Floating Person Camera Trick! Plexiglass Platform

What's up y'all Jacob Owens here for the Buff Nerds and today we're gonna talk about this really cool camera trick I guess you would call it the see through the ground camera trick I don't know what you would actually call it like a technical term for it but essentially it's a glass
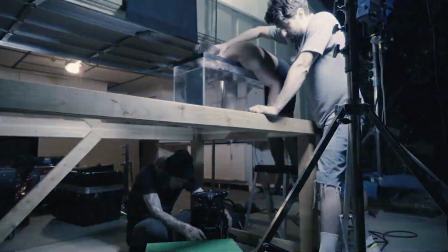(0:22)
platform that you're able to shoot under and through and it looks like the person
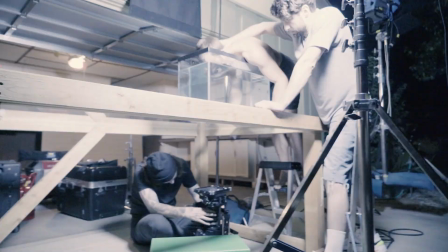(0:27)
is standing on air or you are shooting from under the ground up at them. And so it's a really cool camera trick. It's done in a lot of music videos. I recently did it on the Converse commercial and a lot of people, when I posted the split screen to my Instagram,
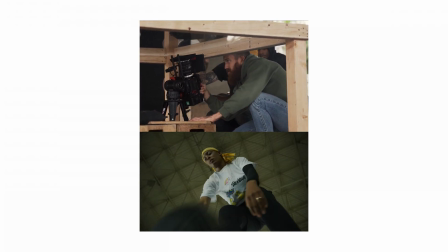(0:44)
it went super dummy. So many people were asking if I could show how it was done, how it was made.
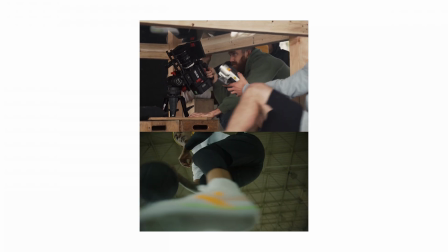(0:51)
So today I'm going to run through, you know show you guys the actual rig and then show you guys behind the scenes footage of it in action and just kind of talk about it and let you guys see how you could potentially build one yourself get one built and just show you this cool camera trick that is done in a lot of commercials and music videos so real quick here is the overall kind of behind the scenes look of
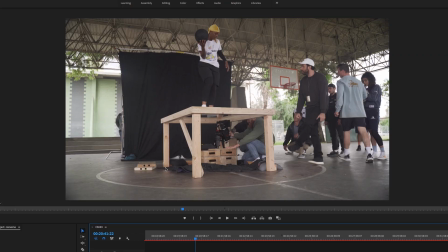(1:17)
the rig itself it is something that we built and designed and we have basically a bunch of you know four by fours built together with a little ridge I'll show you guys the blueprint and actually show it and walk you through it but then we have an inch thick piece of
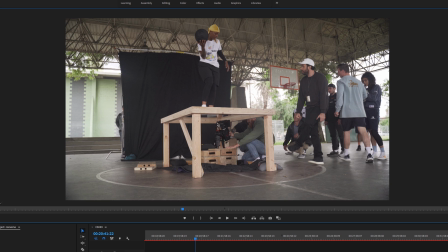(1:34)
plexiglass that is sitting inside of the ridge here that allows the person to stand on it the inch thick is plenty stable sturdy enough
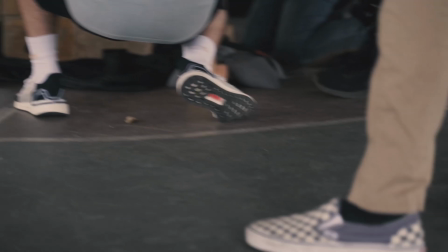(1:42)
you're not going to fall through it you can really move around and for this scene I wanted to be looking like through the ground as someone's dribbling a
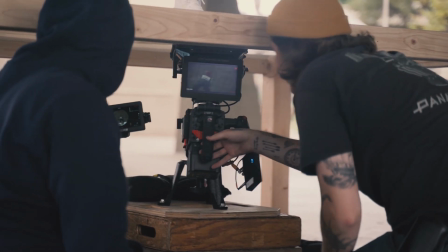(1:50)
basketball and so that's kind of what the scene is here and we put the camera on a hi-hat right here so we could move the camera around freely if you were to put it on a tripod you wouldn't be able to get a tripod low enough
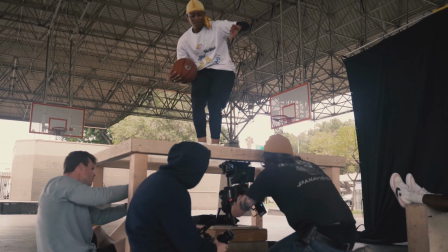(2:05)
you know because you know some oh some tripods you could you could go low to the ground but putting it on a hi-hat allows you a little more stability because
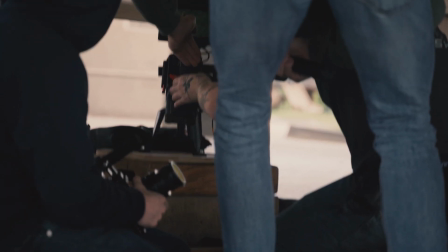(2:13)
of the flat surface you can really move it and rotate it around and so that's what we did for this shoot is put it
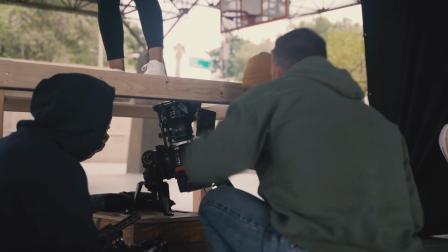(2:21)
on the hi-hat and just let it kind of be able to be freely moved around so you can see right there just kind of me moving it around
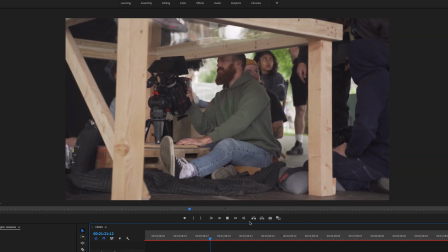(2:29)
we had a wireless follow focus so i wasn't having to pull focus and just yeah we dropped we actually dropped it down a level there too but just being
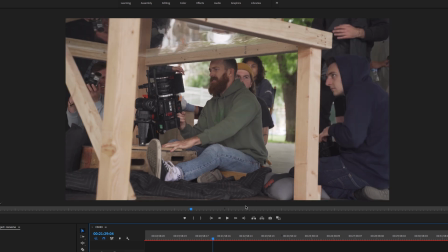(2:38)
able to get this cool look it's relatively simple there's probably more professional ways of doing it but this is the rig that we designed and built ourselves to pull off this effect and it works very very well and I would highly recommend it if you're trying to do this effect
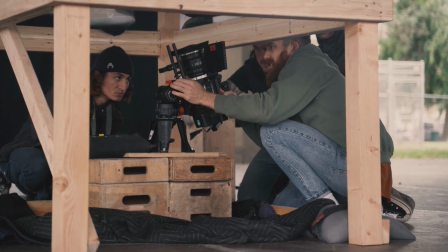(2:55)
it's this is all stuff that we found at Home Depot the plexiglass we
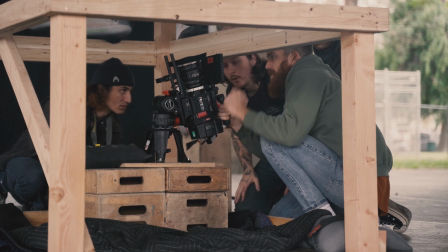(2:59)
found at a local LA glass store and we're able to pull that off
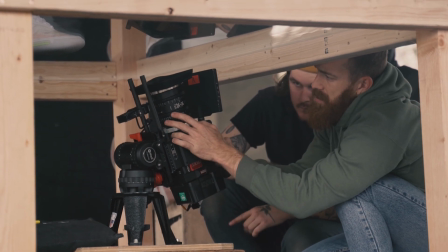(3:04)
from there but that's really it you know a couple four by fours with a little inset to lay the plexiglass into so it's not sliding around on top you want to set it into that to that ridge and you know just it creates a really cool effect again you can see this pretty heavily in that new g easy video that came out that's the one that most recently comes to mind but this is an effect that you probably seen before maybe didn't even realize but yeah it's a cool really cool fun effect so
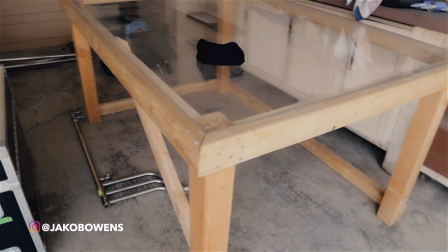(3:35)
here's a look at the plexiglass platform basically it's a couple four
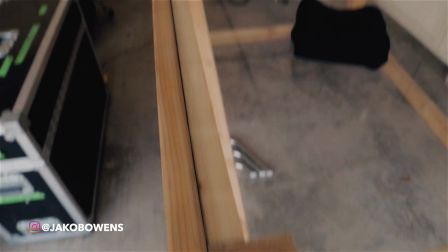(3:40)
by fours two by fours just built a frame a
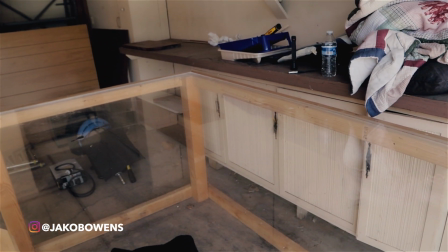(3:45)
rectangle frame to fit the plexiglass that we got at a local plexiglass or you
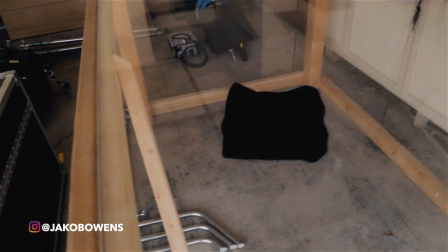(3:50)
know glass store it's an inch thick but basically built the frame so that there was like
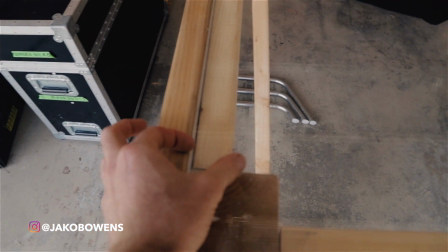(3:56)
a inch inch and a half lip and then that's what you know